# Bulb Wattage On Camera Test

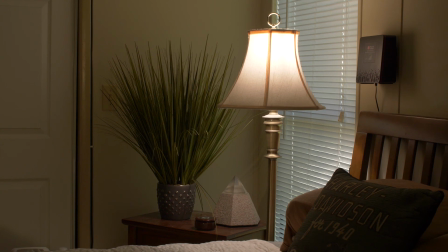23:26 If you like really contrasty situations, if you want there to be a fairly rapid fall off from highlight to shadow on your subject, if you don't mind a little bit of a spotty or clippy highlight in the lampshade, and you're going for a general realistic ambience, this might be totally fine.
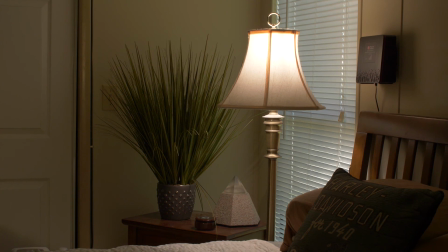23:45 It's really up to you. You almost can't be wrong except if I were to globe this thing up to 250 watts like I've got it and then try to go back to my original shooting stop,
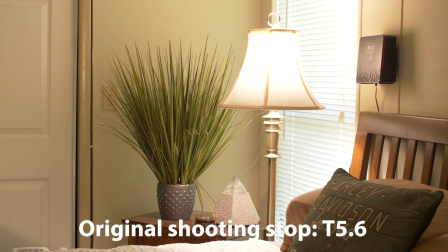23:55 that's just not going to happen. As you can see here, the lampshade is just gone. As far as manageable detail, it's all well over 110% and there's nothing that I can pull back in post to help that image out.
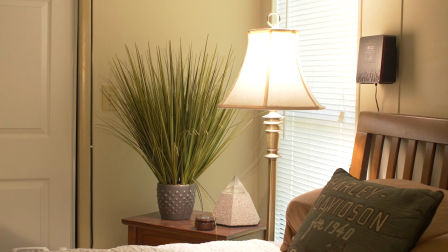24:10 So again, if I wanted to use this as general fill for the room and not have this practical on camera, yeah, I might throw this bulb in here and really pump up the volume in this room.
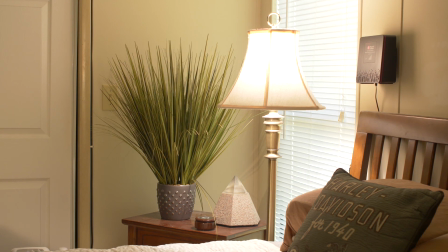24:21 As long as this lamp doesn't appear on camera, then we're okay. But if I have to see it, I can't have that highlight be that spotty like that. So I hope this has helped is, as a comparison,
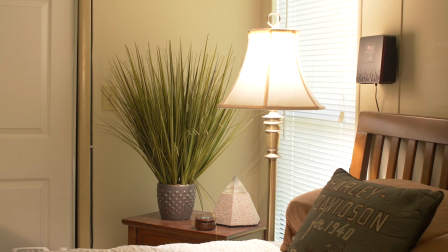24:34 these nine different household bulbs and photo floods to give you some idea of the advantage of globing up and down wattage-wise, and even in a couple of instances using daylight-dyed photo floods to give you a little help with your color management.
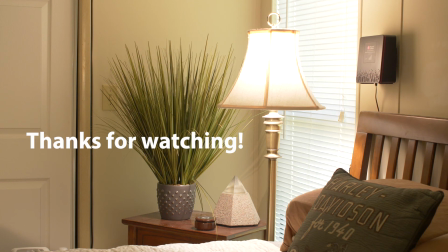24:51 So let's move on to the next topic at this point, but if you have any questions about this, you can certainly reach out to me through email you can either use my office email or you can reach out to me through the LMS I'll be happy to address your questions
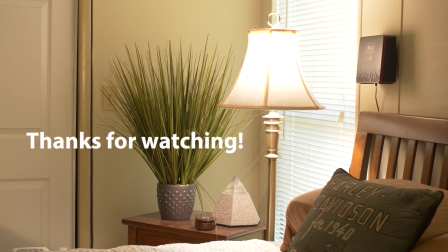25:08 or we can set up a zoom or a phone meeting if you have a fairly extensive set of questions alright thanks so much for your attention and I'll talk to you again soon